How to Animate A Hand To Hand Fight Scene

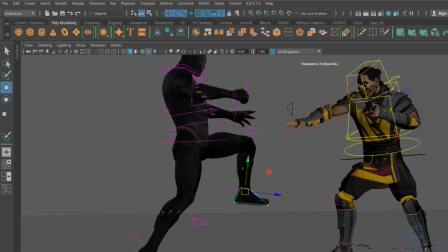If you're adapting something from reference, especially a choreographed fight scene, remember that even though it looks good, it is a choreography.
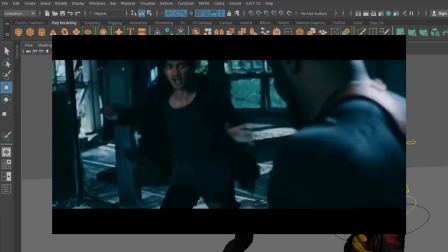Why I say that is because if you're actually watching the reference frame by frame,
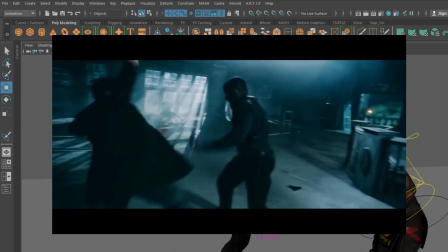you'll notice that the actors prep themselves for the action to really sell the hit. And while that looks good on camera, you don't necessarily have to include it in the animation.
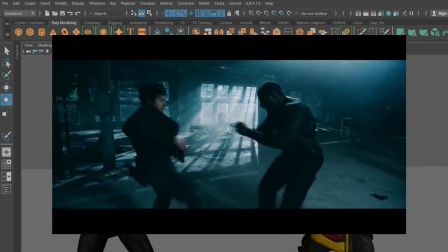So in this hit, you'll notice that Michael J. White is setting himself up for the kick.
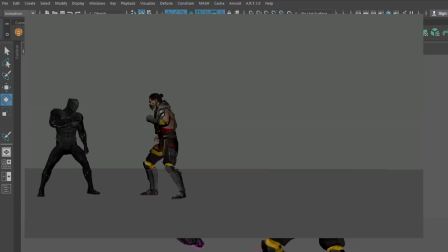And instead of putting that in, I figured it would look better if he was attempting to go for a hit instead.
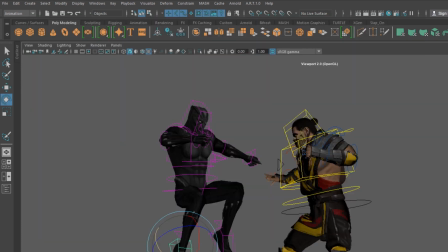And then when we do the impact, I like to have the hit be instant.
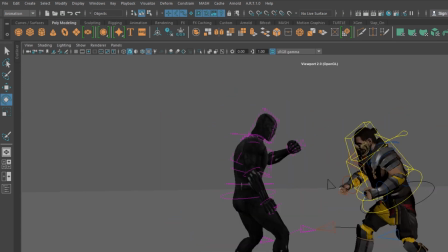So take 1 to 2 frames from the character to change from its previous pose to the new reaction pose of them being attacked.
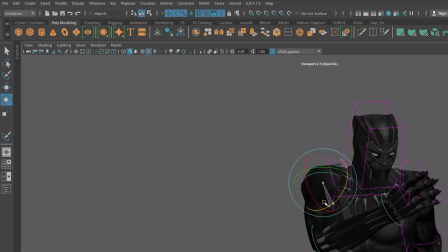Once it's done, it should look something like this.
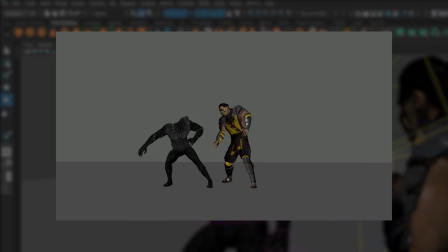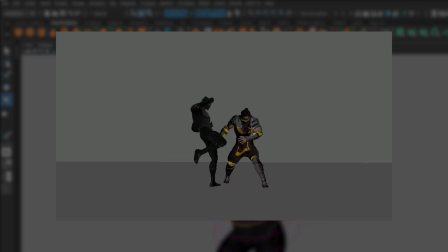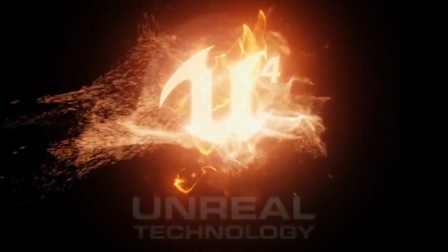good, but now we're going to step it up a notch and give it the Unreal treatment. We first have to bake the animation to its skeleton and export as an FBX.
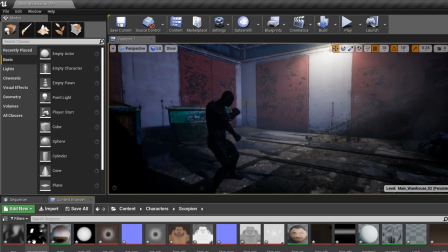If you want a step-by-step on how I bring the models and animation from Maya to Unreal Engine,
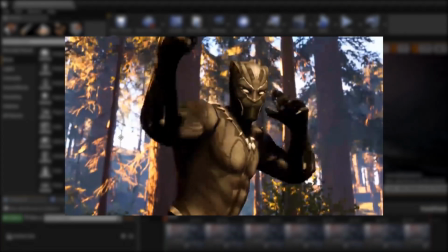I linked a card that shows the full process of breaking the animation to joints and then bring it over the easiest way possible.
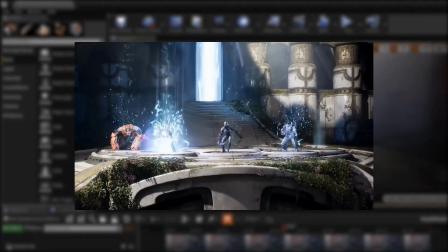I use Epic's Unreal Engine to light, render, and use effects to post-process my animations.
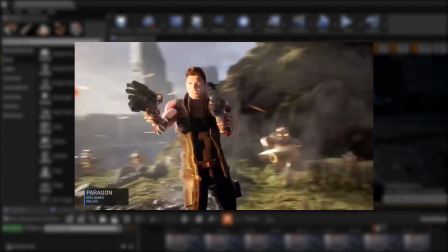Unreal Engine comes with free assets so you can use to really take your animations to the next level.
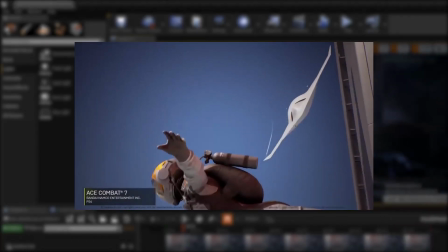Not only that, but they hold a monthly free giveaway of other assets. The program is really user-friendly and I have a lot of fun messing with it.
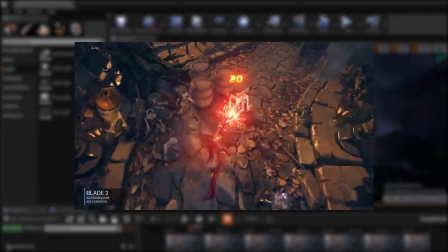Now, there are other programs out there like Blender and Source Filmmaker that do the same thing, but this is just technically the one I use that makes me feel the most comfortable.
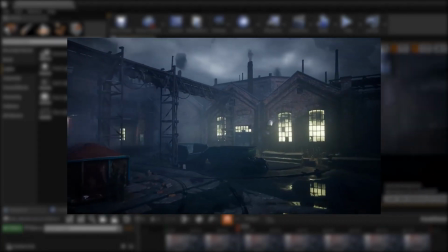I am using the abandoned factory environment from Scans Factory. Most environments come with a sample map of the environment to show off the assets that come with the pack, so I'm using that for our backdrop of the animation.
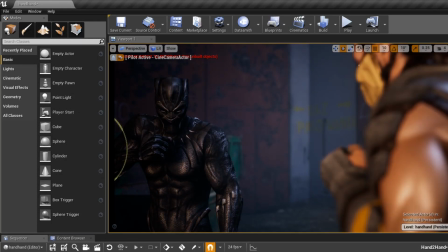Since the scene is dark and a little moody, I do a 2-point light setup here.
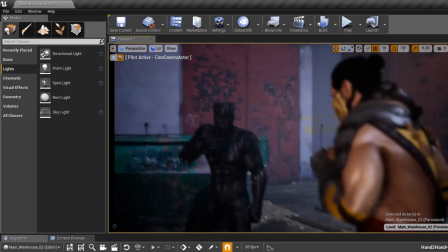A cool key light to lighten our characters and a bright rim light to give it more atmosphere.
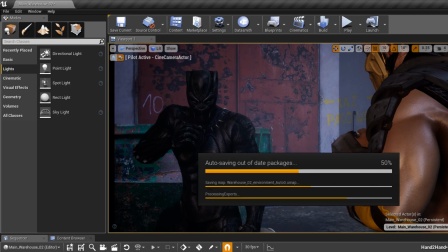The scene by itself lights up the characters a bit, but never really enough to make it truly stand out, which is why we need the additional lights.
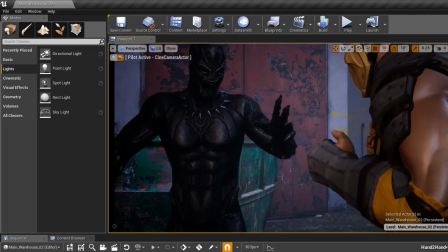I also use the Unreal Engine cinematic camera to do the camera shots for this scene, which I normally don't do.
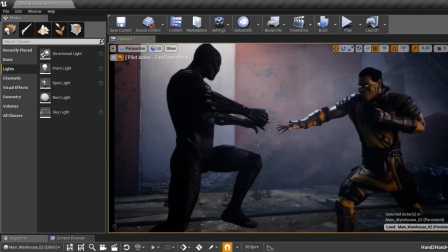I normally take the Maya camera and plug it in afterwards, but this one's a little different.
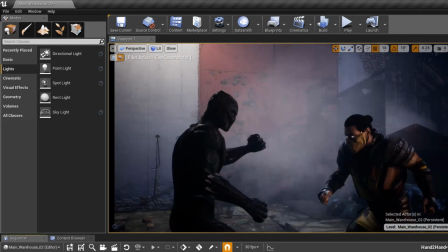I wanted to go ahead and see how the Unreal Engine camera sets up, and it's pretty good.
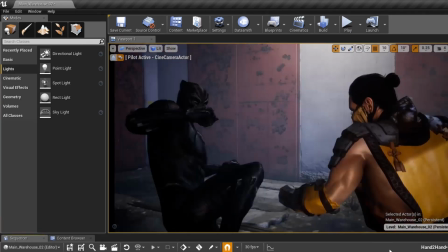When you're animating hand-to-hand fight scenes, you want to keep your camera following the action.
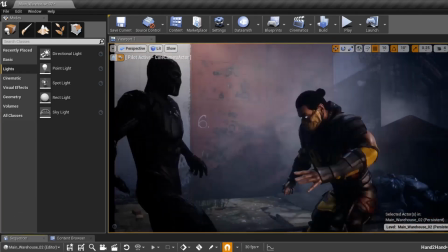The way I had the camera before is a really far shot to show off the entire animation, but that doesn't do anything to make the action feel dynamic.
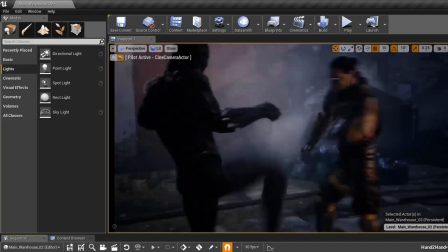You want to follow the action. Keep the character in full view and try to keep the cuts low.
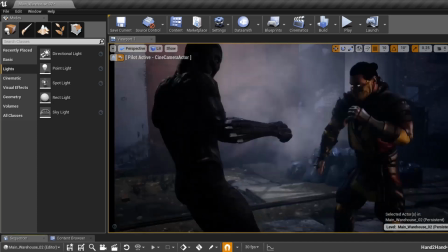Once it's done, I render it out and added some sound effects.
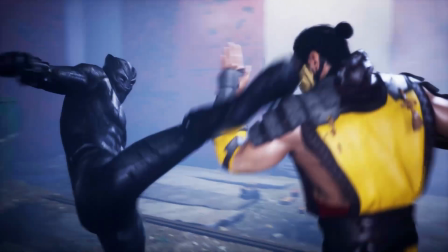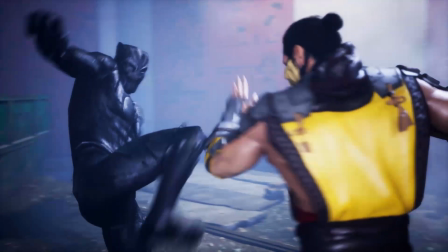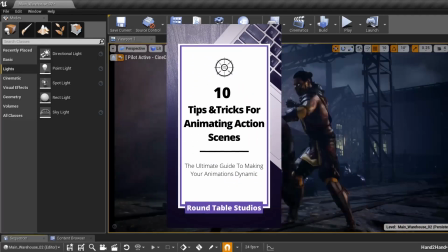If you want more tips on how to create action scenes, check out my free ebook in the description. It goes over my top tricks when animating fight scenes, so you don't want to miss out on that.
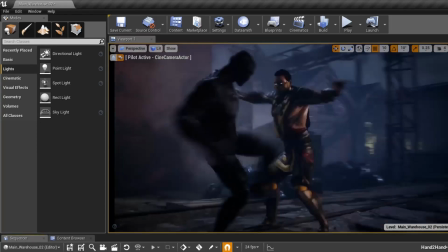If I have to be honest, guys, out of all the series I do on this channel, I really like doing the animation plus tutorial versus just the animation or just the tutorial.
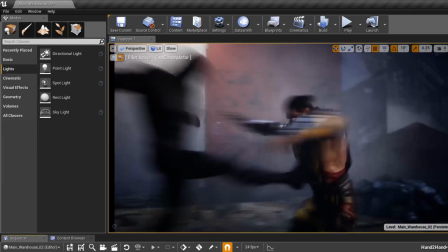I don't know why I never thought of doing it together before,
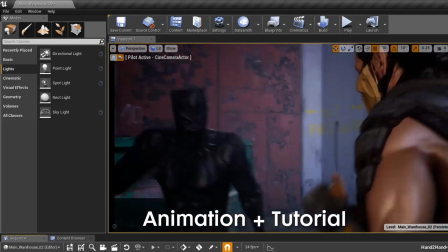but having an animation to show off my points with an addition of pulling from examples really makes a lot of sense.
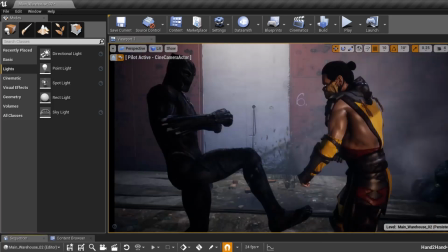So expect to see how to animate a Demon Slayer animation, how to animate to music, and a lot of the future tutorials to have animations to go along with them.
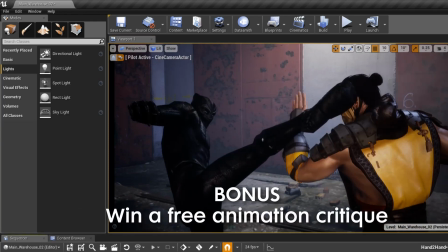And if you made it to the end of this video, I'll give you guys a bonus.
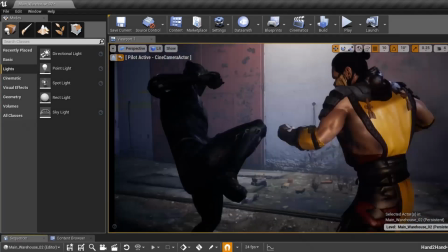Since I am home the longest I've been since college, if you are an animator and want a chance to win a free critique by me,
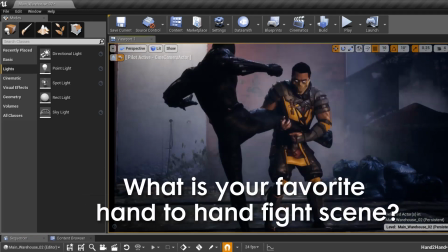the question of the day is, what is your favorite hand-to-hand fight scene? It could be from a movie, video game, anime, really doesn't matter.
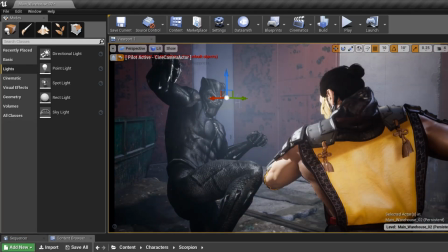There's no judgment here. Favorite for me is hard to say, but one that I really like actually is Naruto and Sasuke versus Momoshiki from Boruto.
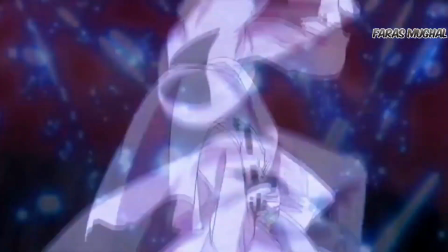Don't know if that really counts as a true hand-to-hand fight scene, but I love it.